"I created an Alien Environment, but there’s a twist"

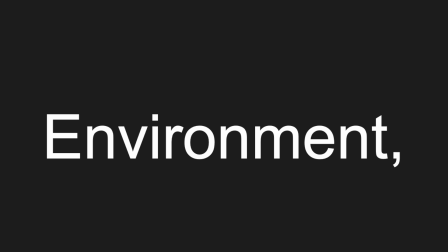[0:00]
I made a 3D animated alien environment, but I only have 24 hours to complete it. Also, as a side note, editing, recording, rendering, and uploading to YouTube counts too, not just animation. That means that me talking to you right now is also counting towards my time, so I'll just get right into things.
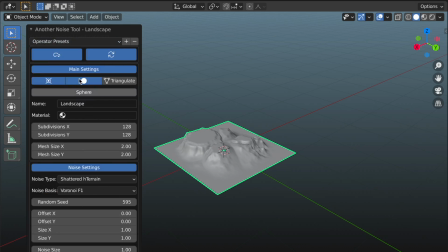[0:20]
I used Blender's ANT landscape add-on to generate a mesa valley thing.
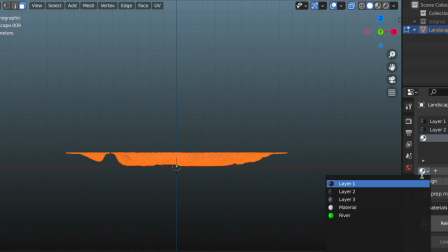[0:26]
I gave it several black reflective materials, but the terrain is so dark I don't think you can tell they're different.
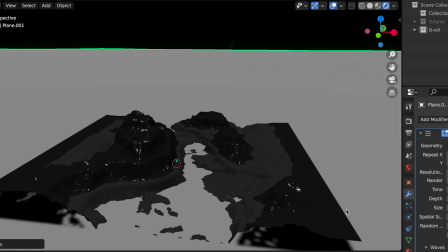[0:31]
After this, I created a river by applying the ocean modifier to a plane and giving it a glowing green reflective material.
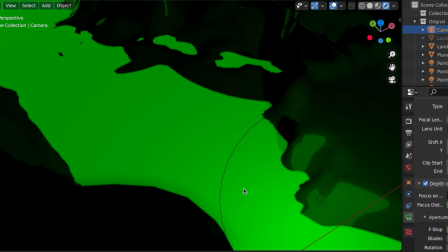[0:39]
I began animating the camera and tried to use the focus and f-stop as much as I could to make the animation as pretty as possible.
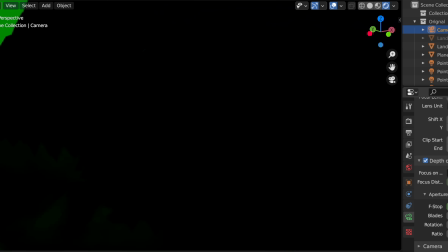[0:47]
I also made the camera blurrier when it was moving fast, especially at the beginning of the animation when the camera appears to descend off a cliff.
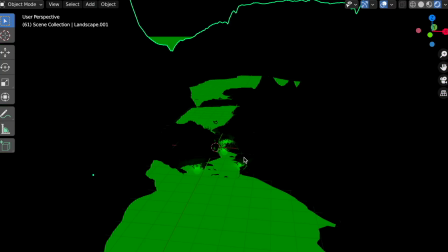[0:55]
I noticed that in some of the shots you could see beyond the valley I had created,
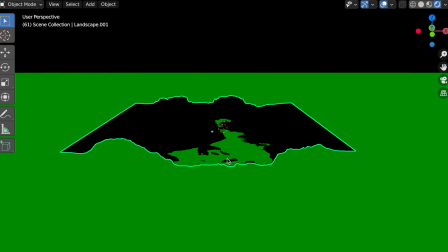[0:59]
so I duplicated the valley mesh and scaled it up so that you could no longer just see into nothingness.
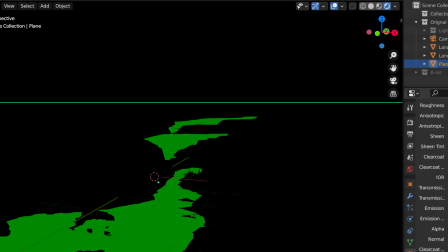[1:05]
I thought the river wasn't illuminating the valley enough, but I knew if I made it brighter then the river would appear white.
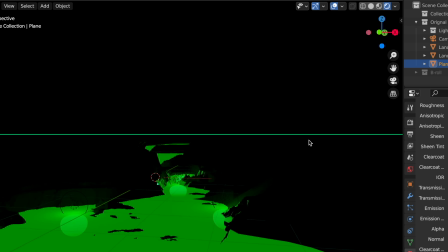[1:12]
As a solution, I added several lights around the valley.
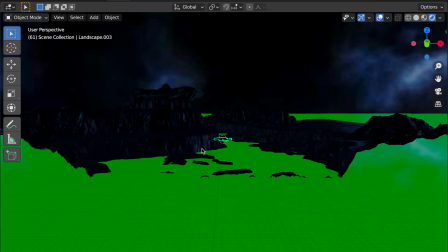[1:16]
Finally, I downloaded an HDRI high dynamic range image and applied it to the sky to give the scene an outer space-y effect. I rendered with the default settings to save time, but fortunately this was one of the few times that Eevee looked better than Cycles. Basically, Cycles generally looks better and more realistic than Eevee. However, Eevee renders 5 times faster than Cycles, so when Eevee looks just as good or better than Cycles, it is just a huge time saver. To put in perspective how much of a difference this made, if I use Cycles, I might be done rendering 2 days from now, instead of several hours ago, since I used Eevee. Finally, before I play the clip, remember that growing a small YouTube channel is really hard, so I'd appreciate it if you liked the video. That's all I'm asking, and it's free.
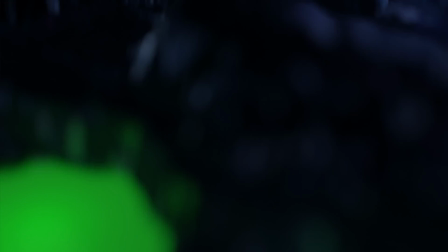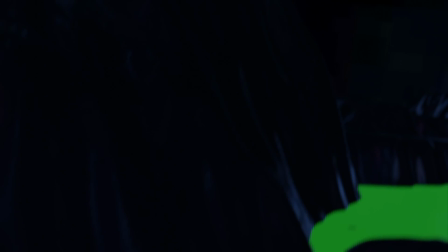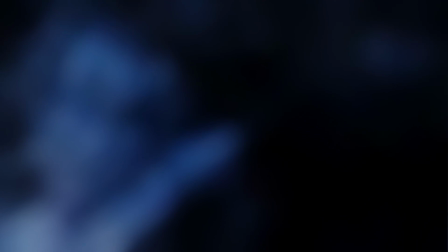[2:18]
If you liked this video, then you should watch these videos next.